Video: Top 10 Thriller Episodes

The Eddie Griffin Show, Gunsmoke, The Rifleman, Green Acres, Petticoat Junction, you name them. And if you've seen any of these shows, the town of Black Hollow seems so familiar. The general store set looks right out of Petticoat Junction, And the character actors that populate this town Appeared in all those shows When I was watching, I was going Hey, that's Wally from Andy Griffith And hey, that's Ralph from Green Acres So it has that same country charm And you feel right at home So when the Howl Watcher comes It's more shocking Because this
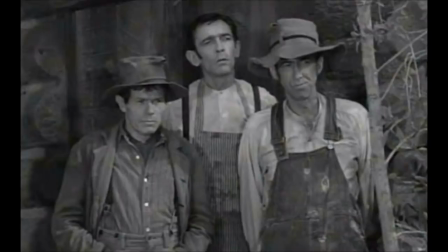8:46 cozy environment Suddenly becomes deadly Everyone in town believes this myth And
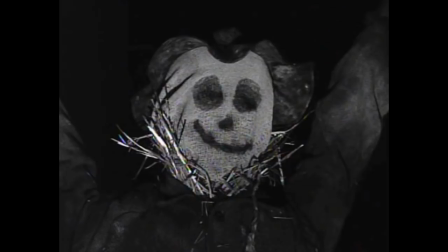8:52 there are great shots of him standing still Creating this spooky atmosphere As for his appearance, he does look a little goofy, and he moves clumsily,
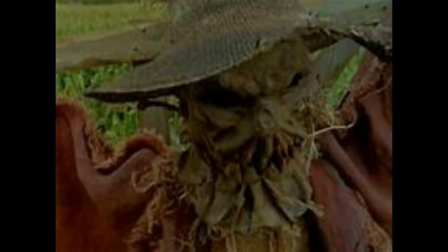9:01 but it makes it seem like a real scarecrow come to life, as opposed to a monster scarecrow. During his first attack, this clumsiness works because you're not supposed to know if it's a monster or a person.
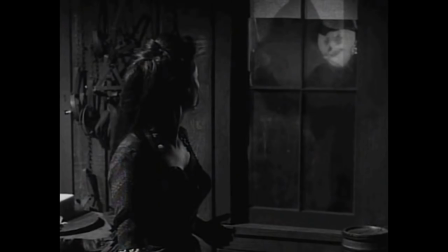9:15 During the second attack, this clumsiness actually makes it more dissettling, because you see this goofy thing juxtaposed with the violence.
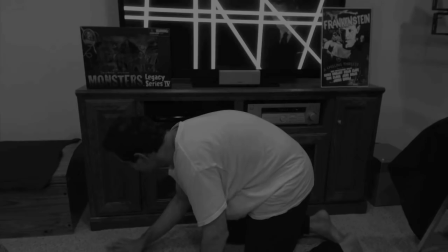9:24 He's
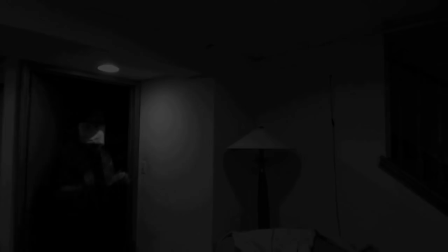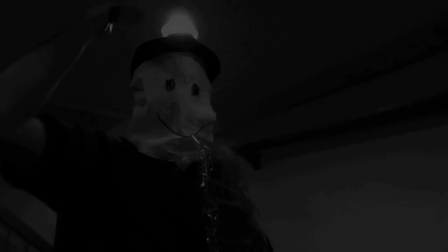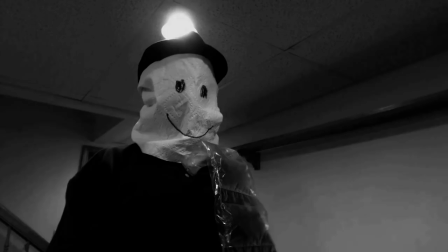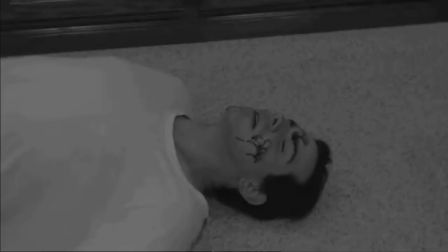relentless, like a predecessor to Michael Myers or Jason. It's an ordinary town, and an ordinary scarecrow, suddenly becoming your worst nightmare. Ah, these are my new glasses, or should I say, the Cheetahs, which happens to be the title of a number 6 episode.
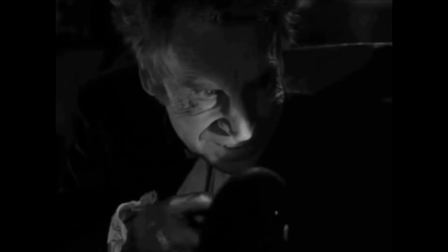10:09 And as sure as my name is Boris Karloff, this is a thriller.
Dick Van Prynne invents a pair of glasses that allows a person to see or hear the truth in himself or others.
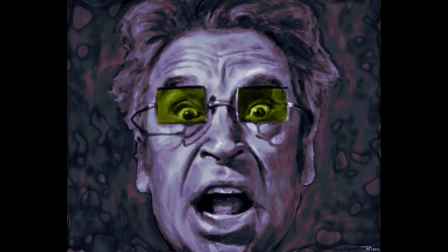10:24 I have no idea what I'm talking about.
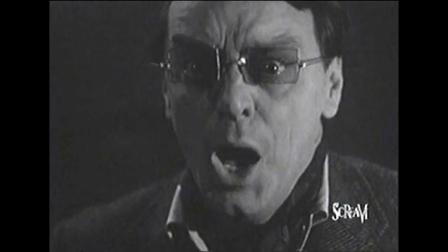10:27 He hangs himself, but the glasses go through four other owners with equally macabre results. This is the 15th episode of Thriller, and while they had done a spooky episode before this, The Purple Room, which was aired around Halloween, The Cheaters is usually considered the first classic episode, where they finally figure out their formula. Up until this point, Boris Karloff has only been saying variations of his famous catchphrase, but here he finally utters the exact words, It shows my name is Boris Karloff. This is a thriller. He barely ever says it, but it's so memorable you think he says it in every episode, and it's something that only a horror icon of his stature could say, and he makes good on his word. This is the first all-out supernatural story, it's the first story from Weird Tales magazine, and it's a Robert Block story, so it's his first episode too, and it's the first episode with a Jerry Goldsmith score. It lays the groundwork for all the great episodes that come after it, and it's a great episode in its own right. For modern audiences, our anthology shows from this era can seem a little slow, because you're waiting a whole hour for the scary climax. But because this pair of cheaters goes to five different characters, you actually get five little stories within the hour and five scary climaxes.
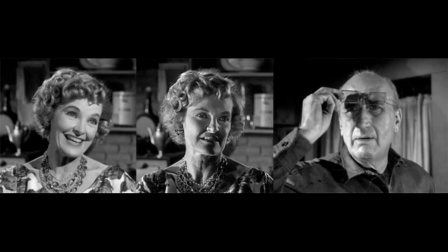11:49 I love the way the cheaters work too. When you have them on and are looking at someone else,
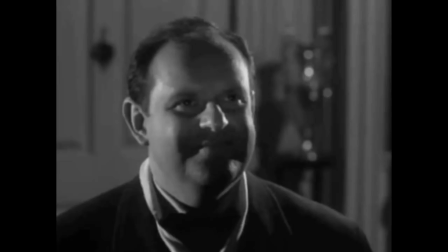11:55 you can hear their thoughts and there's this running gag that they're always thinking something mean and they say something nice using similar words.
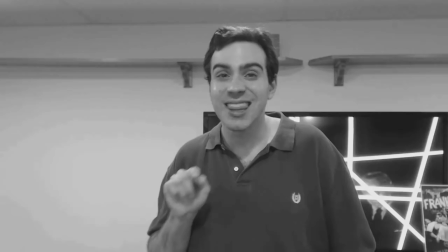12:03 I've been fitted it for some new glasses. Very unusual. The perfect touch for that Halloween costume the old bat is wearing.
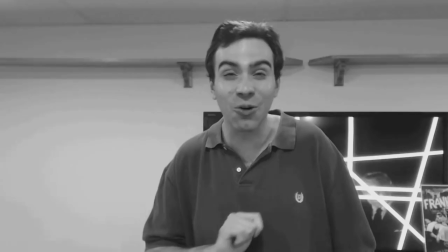12:11 The perfect touch for that custom look that everyone's wearing. It's like Eddie Haskell on steroids, it's so funny, and it brings extra life while you're waiting for the scary moments. Say that chap looks familiar. Of course he's not a real vampire, real vampires wear pearls.
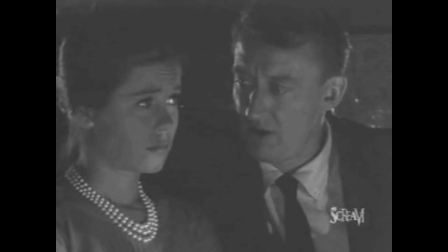12:29 Now before you go bats, our number five episode is Masquerade.
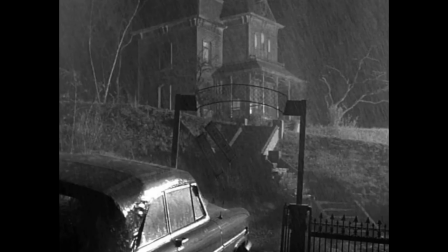12:35 Honeymooners, Charlie and Ross Denham spend the night in a spooky house with a trio of horrifying hillbillies,
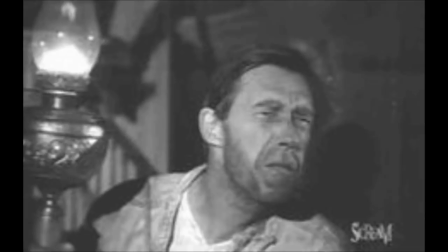12:43 the Carters. Jed Carter tries to scare the Denhams by telling them the legend of the Henshaw Vampire Curse.
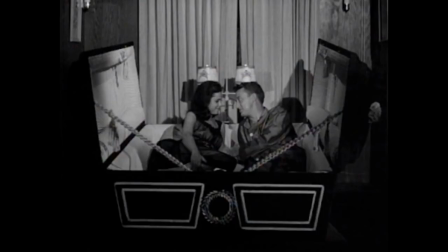12:51 But in a twist ending, it's revealed that the Denhams are actually the vampires.
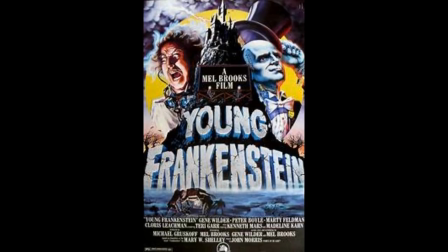12:56 Like the best horror comedies, it creates an authentic horror atmosphere.
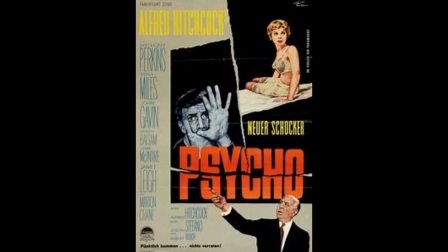13:01 It's set on a rainy night, and the house used for the exterior shots is actually the Psycho house. Psycho had just come out a year before, so the house was just conveniently there on the Universal back lot.
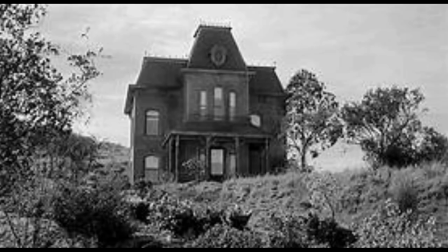13:14 They use it in a couple other episodes too, and it creates such a mood, and it is like a celebrity cameo in and of itself.
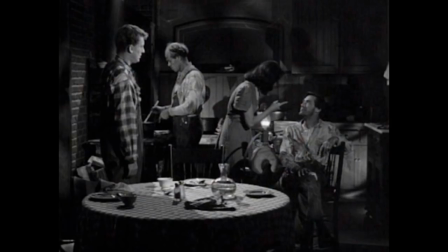13:21 Boris' introduction is extra spooky and extra campy, with a fake bat and an ominous warning to the audience. And while the hillbilly family is funny, they're also threatening because they plan on eating the denims. Like an early version of the Texas Chainsaw Massacre family.
Don't pay any attention to her, mister. She always gets a little lightheaded when she's missed a meal. Hahaha. So do I. Do you intend on eating us?
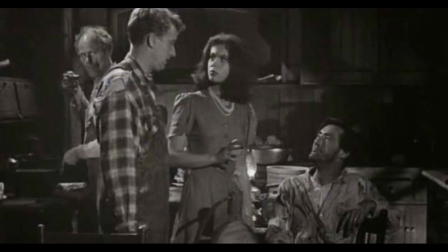13:50 We don't eat visitors, we just kill them and steal their money.
Most of the comedy comes from the witty banter between Charlie and Ross and the response to what's going on around them.
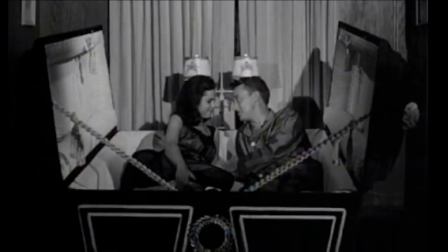14:01 And along with this biting humor, I also love the Transylvanian twist.
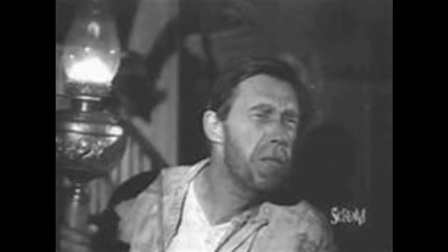14:07 John Carradine, who is both creepy and hysterical as Jed Cotta, was a horror star in his own right,
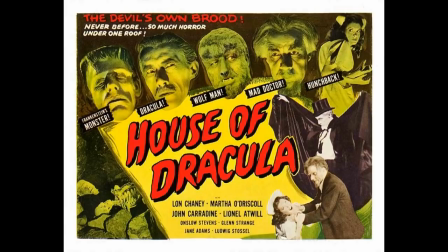14:14 and had played Count Dracula twice before this episode and two more times afterwards.
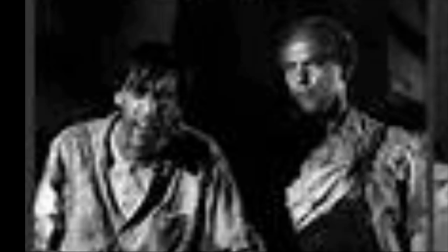14:19 So you're set up to think that him and his family are the vampires.
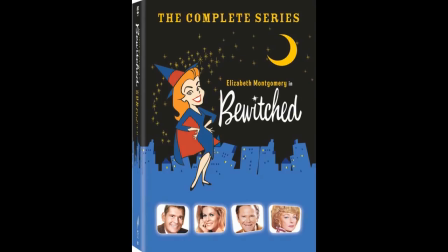14:23 But instead, it's Tom Poston and the beautiful, adorable, and hysterical Elizabeth Montgomery.
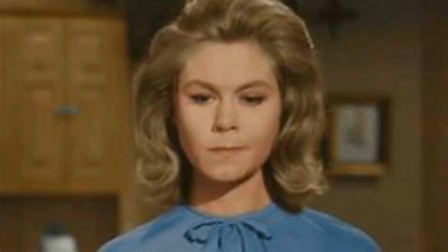14:31 Now a few years later, Elizabeth played the beautiful girl who's secretly a witch on Bewitched. So it turns out to be, I don't know, it was casting. because it's no longer the old-fashioned John Carradine monster,
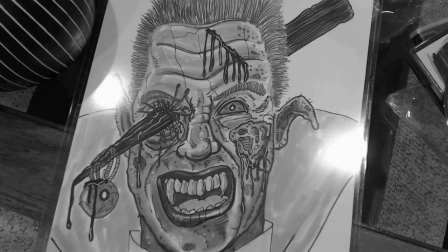14:44 but the new, sophisticated, and posh modern monster. Ah, I love looking at my own reflection. But some love it too much, such as in our number four episode, The Hungry Glass.
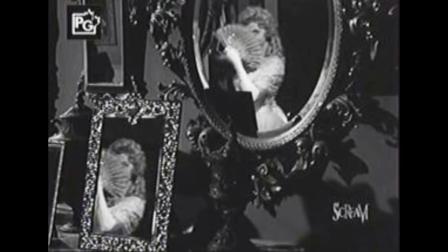14:59 Gil Thrasher and his wife, Marsha, move into a house by the sea. Unfortunately, it's haunted by a spirit that lives in the mirrors.
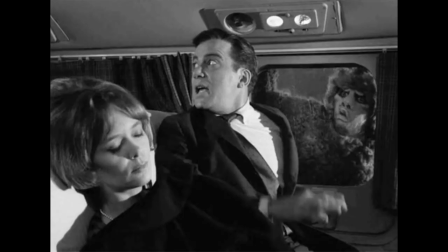15:09 This episode is like a combination of the horror movie The Haunting and the Twilight Zone episode Nightmare at 20,000 Feet.
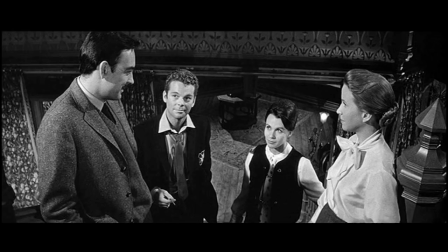15:17 Initially, I had it a little lower, but then I checked the dates and saw The Hungry Glass came out first.
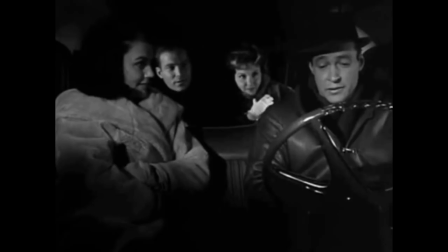15:25 Like The Haunting, everyone in town thinks this house is haunted, but our four charming characters, the Thrashers and the Talmadges, are making jokes about it.
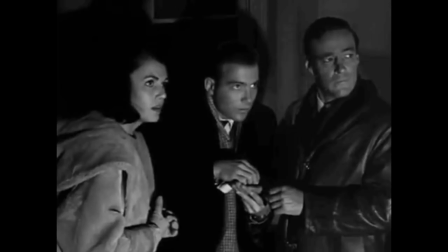15:34 This creates some fun while you're waiting for the suspense to build and it gives you a chance to like these characters Liz Talmadge thinks she sees something, but it's laughed off, but all the other ghost evidence is seen from Gil's point of view Now Gil was in the Korean War and him and his wife aren't sure if it's the supernatural He's seen or if he's suffering from PTSD or shell shock as they would have called it then and
Both of them are afraid to find out either way ever since we got to this house My imagination has been working overtime playing tricks, but listen And believe me, it's nothing compared to what I went through before, when I was really sick. When I was burning up with the fever, all my friends used to come and visit me. All my buddies from Korea. All the dead ones. I could see them playing.
William Shatner's character's situation and his performance is similar to what he later did in the Twilight Zone episode.